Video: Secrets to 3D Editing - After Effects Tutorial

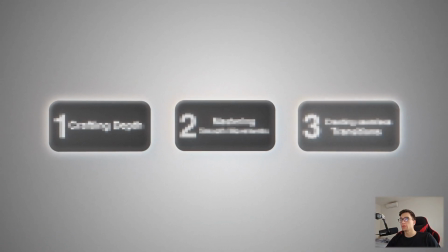In this video, I'm going to share the three key principles you need to follow to create outstanding 3D scenes.
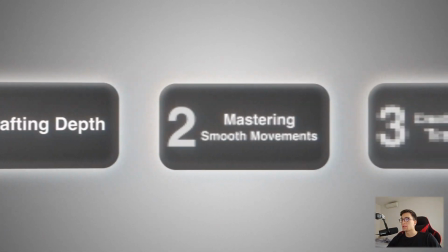These principles include crafting depth, mastering smooth movements, and creating seamless transitions.
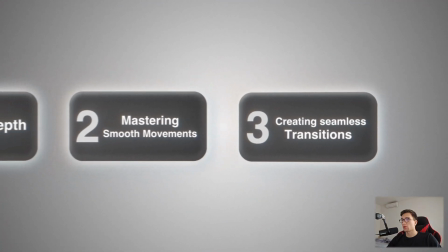Stick around until the end to learn exactly how to apply these techniques. And now, let's dive right in.
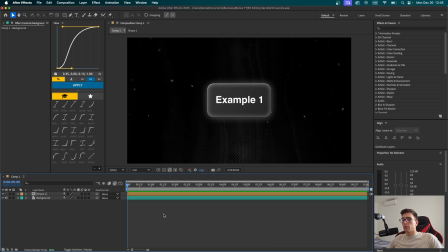Okay, so first we're gonna jump straight into the first principle that I mentioned, which is creating depth inside our scene. As you may see, I have already prepared a scene by adding a simple shape element and a background that we're gonna work with. So the first thing to do would actually be setting these two layers to 3D. I am immediately gonna change the perspective here so you can see what's going on.
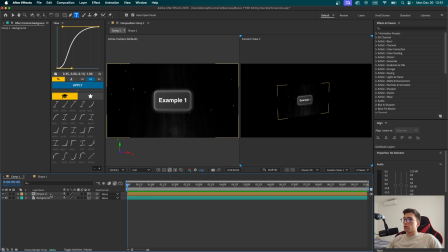And now I'm gonna separate this background from this shape layer by pressing P on the background layer. We're gonna push it far behind so we can create depth. Now hit S for scale and scale it up. That looks good to me, so I'm gonna leave it at that. Now, to be able to create depth, we're gonna have to duplicate this shape layer multiple times and then spread them evenly across the 3D space.
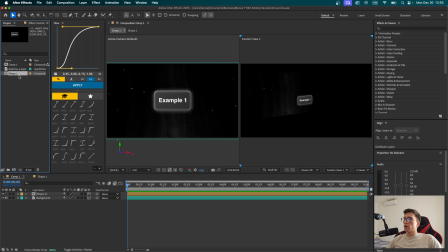So let's head to the project panel right here. You can duplicate the shape by hitting Ctrl D, and now you can do it a few more times. Now you can drag the second shape inside a timeline. Make sure it's set to 3D. I'm gonna drag it to the right, press P for position, and then position it far behind the first layer.
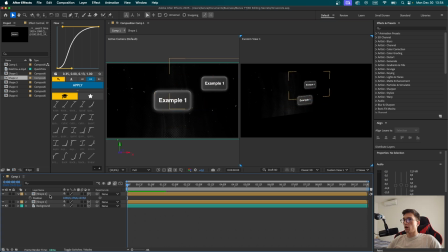I'm gonna drag it up a bit, play around with it a little. I'll just get into these pre-comp to change a number here. And now everything else that you have to do is actually take all of these leftover layers, drag them inside the scene, and then spread them evenly across the 3D space.
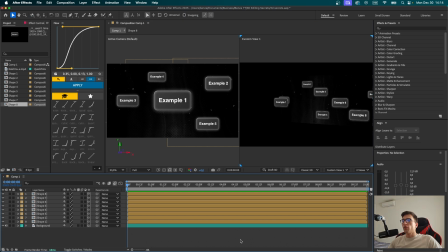And right after we're done positioning our layers into the 3D space, we can now focus on creating our second important principle, which is very smooth camera movements. To do that, we firstly have to add a camera into our scene. So press right click, new camera.
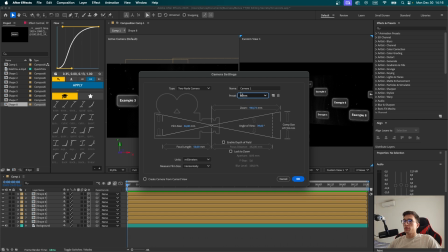We're gonna choose a two node camera and a preset of 50. Everything else you can leave as it is and press OK.
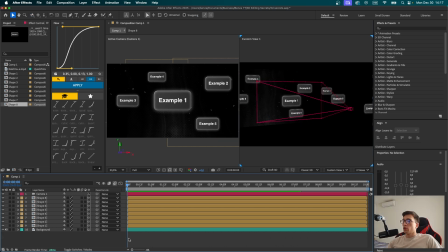And now, as you can see, we have a camera inside our scene. To operate with this camera, we're not gonna be using the camera itself. We're gonna be using multiple null objects stacked on each other. The reason why is so we can overlap them and therefore creating a continuous movement without stopping the camera.
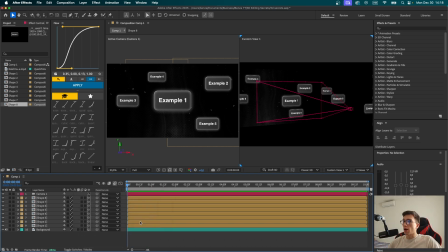So press right click again, new null object. Make sure the null is a 3D layer as well. And now we're gonna parent the camera to our null. Now we can press P for position, set a keyframe and push it a little bit forward, and now go back with the camera.
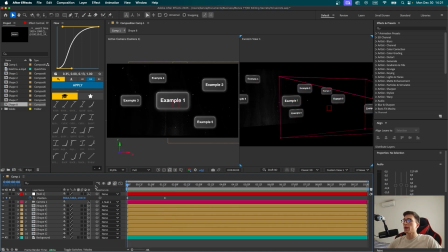And now if we play the video, we're gonna see how the camera moves from the backhand position to the front one, but it looks all dull and not smooth enough. So to be able to make the movement smooth, you're gonna select the keyframes and press F9 to easy ease them.
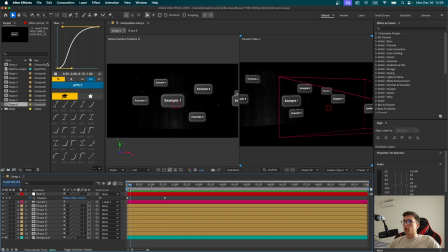Now when we play the video, you're gonna see how it looks much smoother, but we're not nearly done yet. First, I'm gonna select this background and scale it up a bit because it's a bit out of the frame. And now I'll go to the second keyframe and I'm just gonna make sure it's zoomed in a little, just like this. I think this looks good. And now let's select the keyframes and click on this graph editor icon. And now simply select the graph once again.
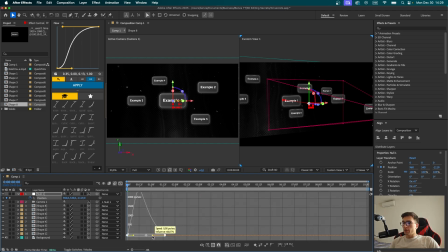I'm gonna drag this handle to the left and also adjust the left one as well. So that way we've ensured that the movement starts slowly at the beginning, then it reaches its climax right here, and then starts to slow down.
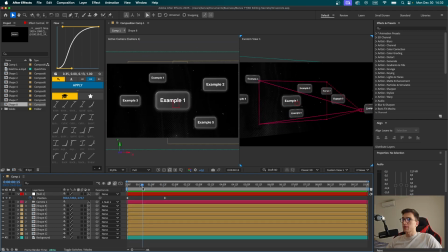And if we now play the video, it looks like this. The next thing I'd like to do is to shift the camera to this shape right here. So we're gonna do it by adding a new null object. Let's make sure it's the 3D layer as well. And let's use this pick whip icon to parent the first null to the second one.
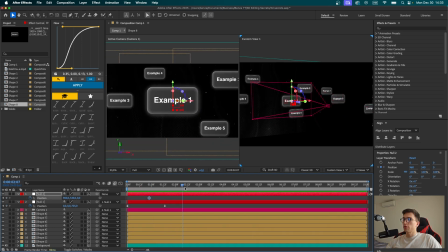Now let's press P for position, set a keyframe, go a bit further, and now make sure we zoom in on this shape right here. Let's try to center it a little. Now select the keyframes again in easy ease, go into the graph editor and adjust it a little like this.
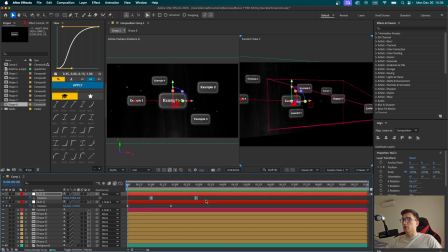And now you're simply gonna have to overlap these keyframes and adjust the graphs to your liking, depending on what kind of movement you wanna have. Once we play the video, we're gonna see how we created a very smooth transition between shape 1 and shape 3. Again, the reason for that is because we're stacking multiple null objects on top of each other so that these keyframes, or rather motions, overlap.
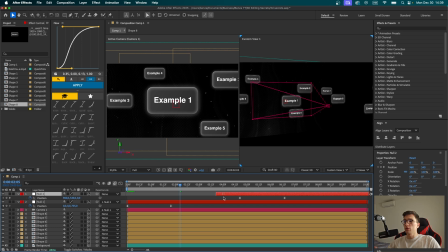So there's no stopping in between the movements. So if I decided to remove this top null object and use only this bottom one right here, so let's center it like this. Now we're gonna see how the movement makes a full stop right here and then proceeds. That's not what we want at all.
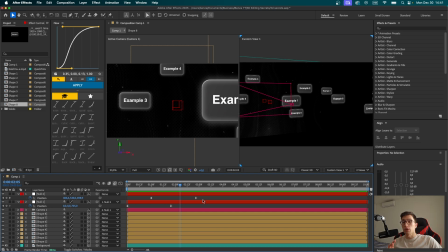We want the movement to keep going. We want to make it as seamless experience as possible, and this is by far the best method that you can use for this. Okay, so once we're happy with the first movement that we've created, we can now focus on creating the next one.